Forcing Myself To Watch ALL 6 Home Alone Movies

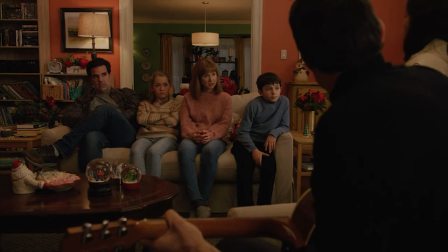In this movie, you just feel bad for the poor couple because all they want to do is right by their family, but some asshole kid stole $200,000 to them and is now literally torturing them too.
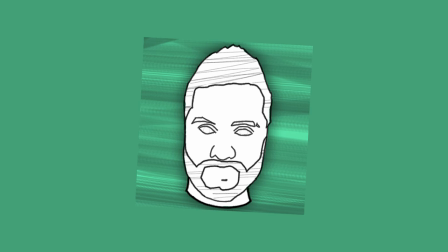It makes for a very bizarre spin on the Home Alone formula.
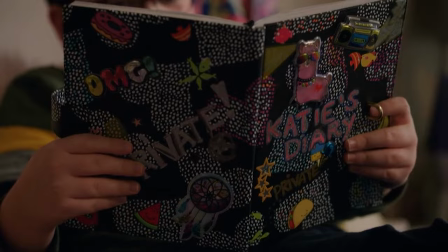We get the classic, I have the house to myself montage, but because the kid is basically the villain, it doesn't feel very satisfying.
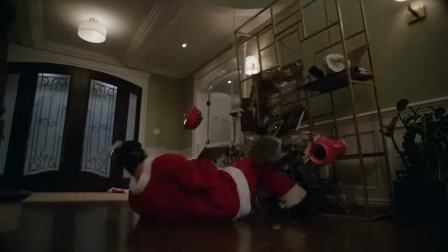The booby traps are alright, some of them are a bit too far-fetched, like the idea that anyone could aim Coke and Mentos bottles at someone with any degree of success.
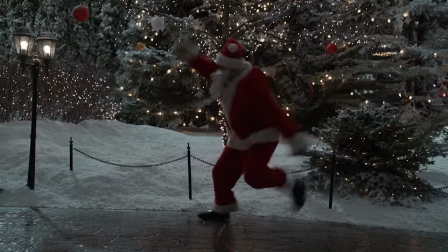But for the most part, I'd say that we're talking about fairly standard stuff here. Slippery stairs, freezing water, and so on.
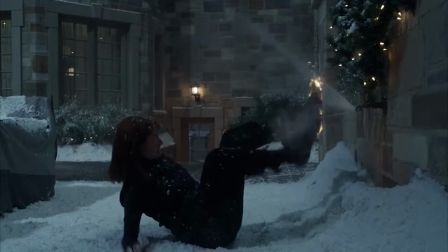The writing is very Disney in this movie, which basically means that it's corny as f***. Though to be fair, there are a few jokes here that actually landed for me.
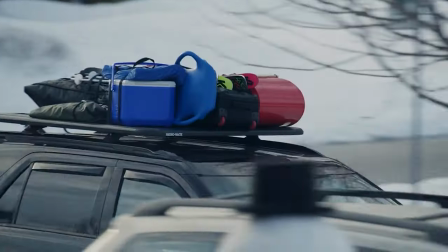Like when Jeff is trying to break into Max's house for the first time, he doesn't want Pam to know what he's doing. So when she texts him, he just says that he's out getting milk.
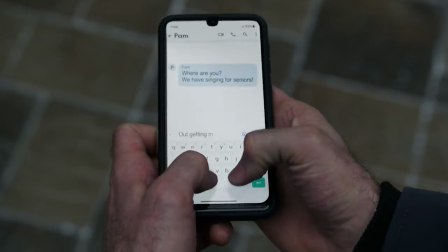But then she looks back at the fridge and there's like 20 cartons of milk in there.
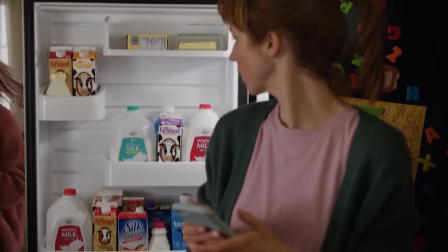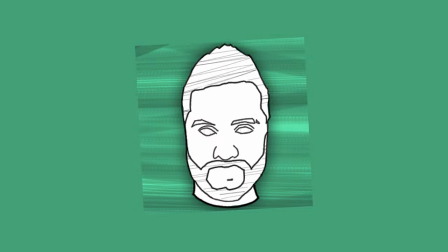That's good. I like that. And there are a few funny gags like that sprinkled throughout the film.
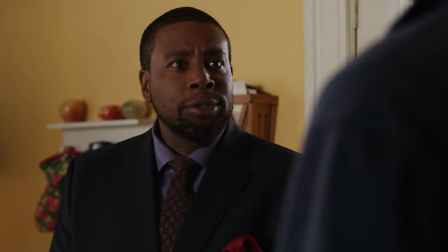In fact, even though it's super corny, I'd say that the writing here is literally miles above the last two movies.
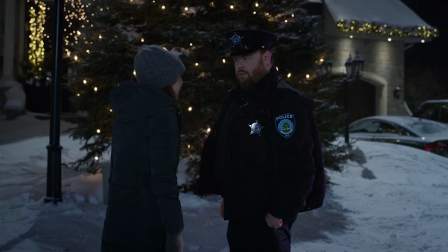It's just obviously directed towards a very young audience. But I think what really holds this movie back is the fact that it's tied to the Home Alone franchise.
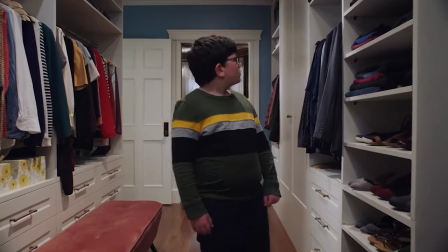Like honestly, everything here would play out a lot better if they weren't trying to cram in a Kevin McAllister story with Max.
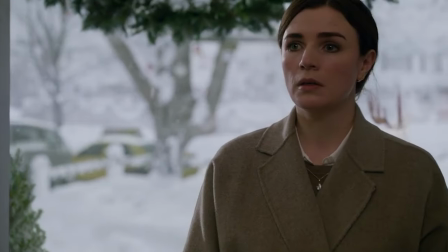Like take the ending when he reunites with his mom, for example.
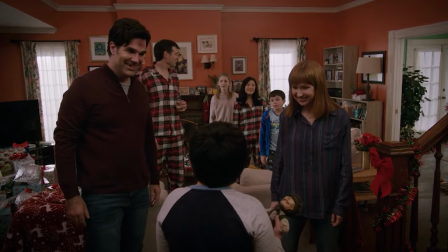Because Pam and Jeff are the real protagonists here, and getting back the doll is the main storyline, it feels completely unearned and pointless when Max finally reunites with his mom.
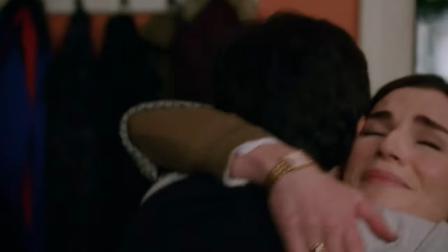He's not the main character. We don't care about him. We're not emotionally invested in him.
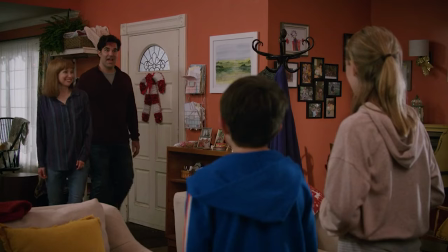If they had just doubled down on him being a bad guy and dedicated more time to crafting a deeper story around Pam and Jeff, or their kids, I think this movie would have been a lot better.
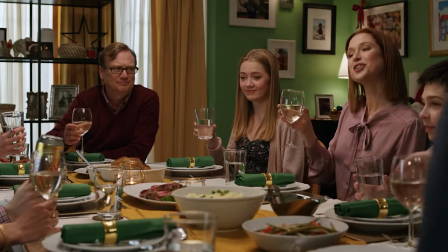But other than that, what can I say? It's a mediocre film at best, but it's leagues above the fourth and fifth movies.
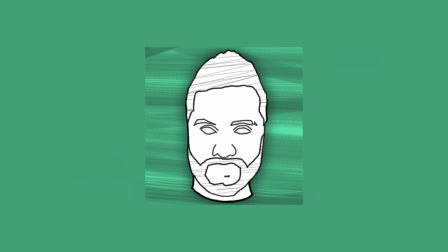I'd rather watch this than have diarrhea any day. So with that, I think I'm gonna go with a 3.5 out of 10 on this one.
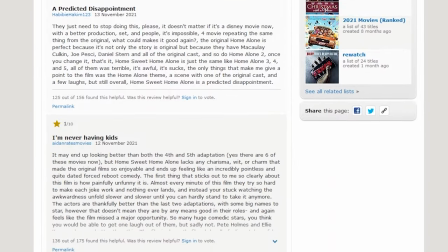Also, I'm just reading some of the user reviews on IMDb right now, and these bitches don't know what pain is.
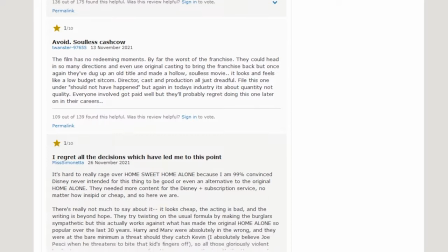This is pain.
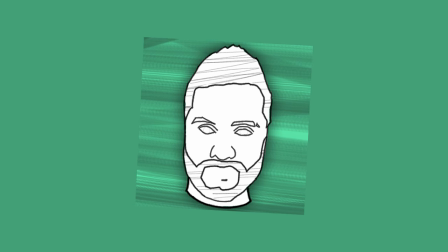As for the mom's cheerless, I don't even know what to rank her here, to be honest. She's barely in the movie at all.
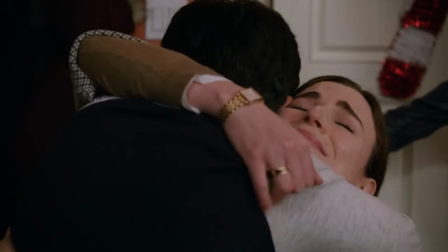Like, there isn't really enough to go on here to do a proper ranking of her. I guess I should have watched all of the movies before I decided to do a mom's tier list.
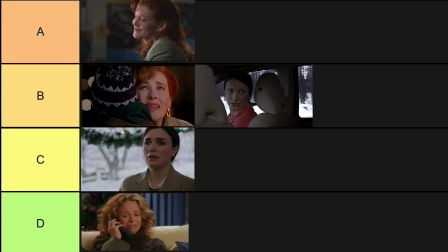Ah, what are you gonna do? I'm just gonna throw her in the C tier and call it a day. Well, we did it, guys.
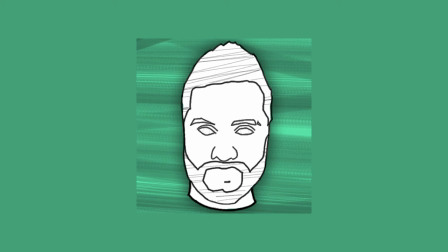We watched every Home Alone movie for some reason. Why did I do this again? Oh yeah, it's Christmas.
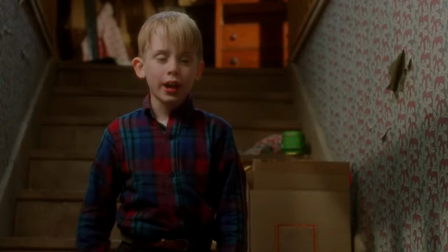Man, I sure spent a lot of time talking shit about families for a Christmas special.
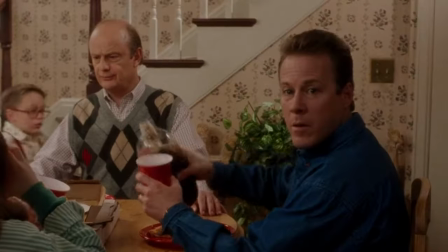Rewatching the first three Home Alone movies was an absolute joy, but watching the last three might have caused permanent damage to my brain.
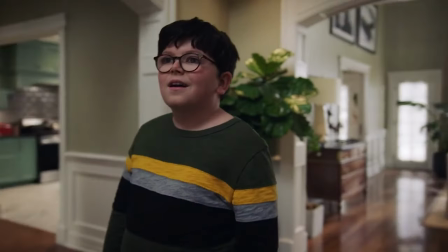Please don't ever let me do this again. The difference between the original and the later sequels is honestly pretty mind-blowing.
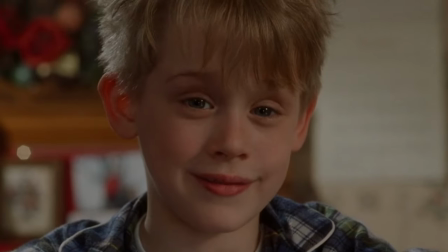By the sixth movie, it almost makes you forget how great the start of the franchise really was.
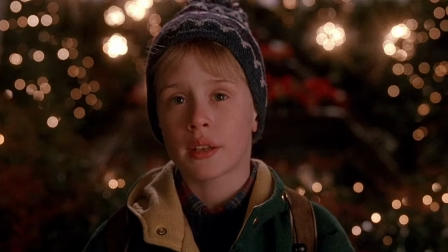But no matter how bad the sequels get, nothing will ever erase the genius of the first two films and the perfect storm that went into making them.
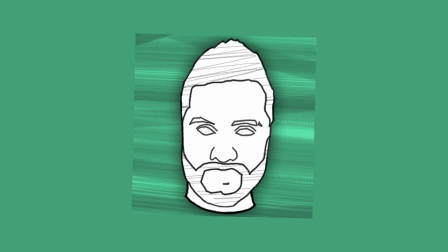Anyways, it's nearly the 25th now, and I have my first ever Christmas to celebrate, so I gotta get going. But before I do, I just wanna say thanks for watching, and Merry Christmas.